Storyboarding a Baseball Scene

Upon arriving to the field, I thought it'd be really cool to incorporate the dugout. So we started with the subject tying his shoes in the dugout. Here's where the fun on-the-spot shots start to happen. I had him do that same performance, but I moved in a lot closer and focused in on his hands and his shoe, just to give a different angle.
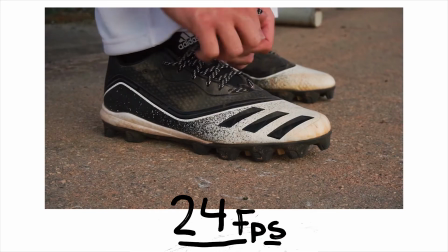These were the only two shots that I had decided to shoot in 24 frames because I didn't feel 60 was necessary.
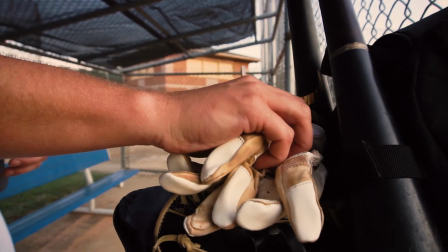We then added 2 shots of him grabbing his baseball gloves and putting them on. We're done with the dugout, but the next shot was also on the spot. Dan, the owner, brought a couple bats to choose from for the subject, and what was cool is these bats were propped up against the fence. And what we did was we focused on one bat that the batter was going to use And as I was focusing on that bat nice and close,
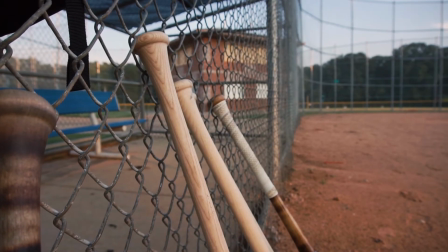he brought in his hand, picked it up, and brought it out of frame. That was our next shot that we did. Here's where we start to do some of the storyboard shots.
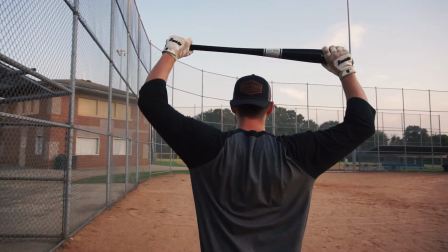Just like in the drawing, we do a tracking shot behind the batter with the bat behind him, and it's pretty simple, straightforward.
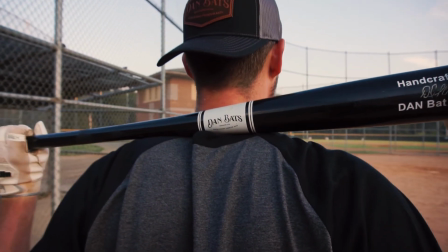We then do another take with the camera a lot tighter on the bat and the logo.
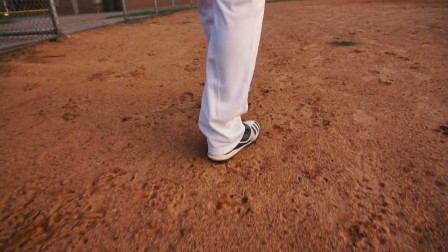Then we did the shot with the camera focused on his feet. I ended up not using this shot because I just didn't like the angle I used. It just kind of felt weird and didn't seem right. If I would have redone it, I probably would have had the camera a lot closer to the ground, almost feet level, to kind of give more of a powerful image of the character. We're at home plate now, and we do some more on-the-spot shots. Dan suggested that the batter pick up some dirt and rub it in his gloves to get some extra grit on his hands, because that's something that they actually do in games. So we did that. We did 2 takes of basically the same action but different angles.
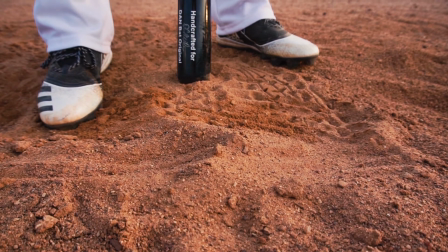We did our first angle low on the ground, focused on the dirt, and his hands come into frame, pick up some dirt.
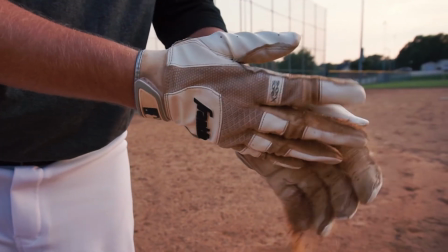That was one take. We then did another take, and this was focused on his hands that had already picked up the dirt and he was rubbing it in. So same action but 2 different takes, just to show 2 different angles. For the bat raising scene, the end result turned out really well.
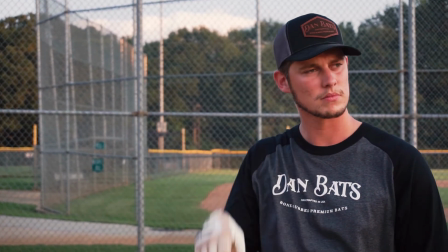We added some extra spice where the batter turned his hat from backwards to forwards to kind of show he meant business. Usually when you mean business, you turn your hat backwards like that, but we did this so that he turned it around and the viewer could see the logo.
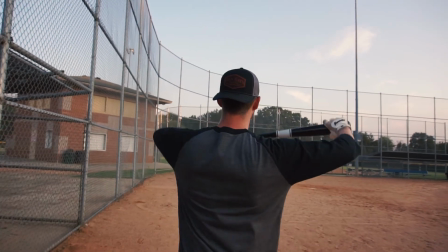To go back even further, in the previous shots, we had the hat backwards as we were following behind him. That way, when we were behind him, we could also see the logo. It's just a little bit of that product placement just to show the brand that you're trying to capture.
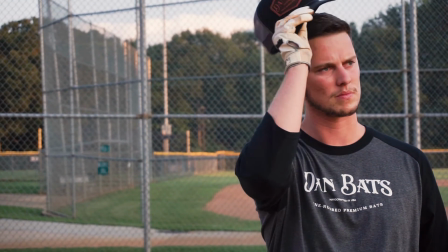I also think the actor had a really good facial performance in this shot too.
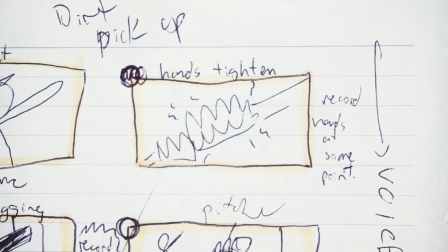I'm going to be honest, the close-up shot where we show the batter's hands tightening his grip on the bat, forgot to do that shot. But it's okay. It wasn't a very important, crucial shot that we had to get. If we didn't get it, the project would be scrapped. Not like that. It was just an extra shot that I thought might be good. But either way, if we have it or don't have it, the project can still go on. So, no biggie. Next shot, feet digging in the dirt. This is pretty simple.
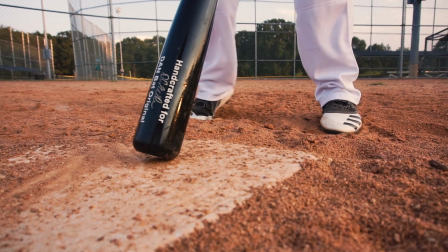I was low to the ground, and as you can see, the batter had the bat kind of propped on the ground on home plate.
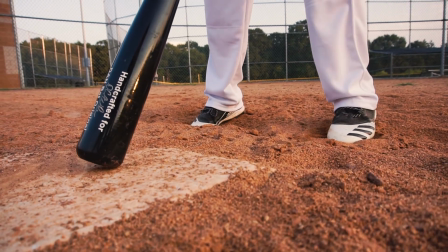And I moved the camera from left to right to show the feet digging in the dirt.
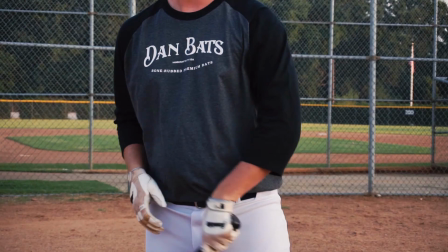At home plate, we also did some more shots that were on the spot. For this next shot, we focused in on the torso area of the character.
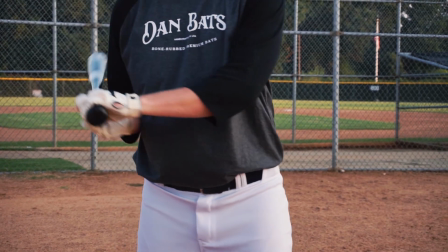We don't quite reveal the face yet. We focus on the logo of the shirt, and we're focusing on his actions with the bat. Now we move on to the pitcher.
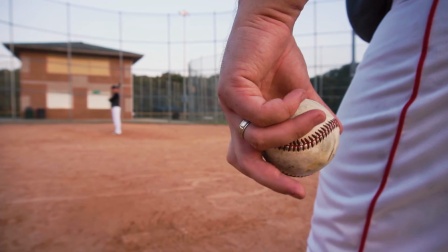The shot where we focus on the hand and the baseball turned out pretty great, and the shot where we show the pitcher throwing, pretty great.
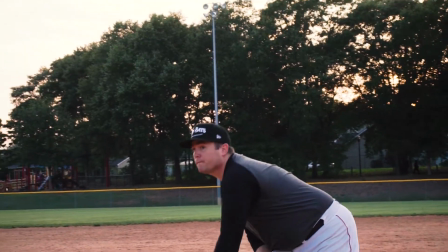Both of those were super simple, straightforward, and they turned out really awesome.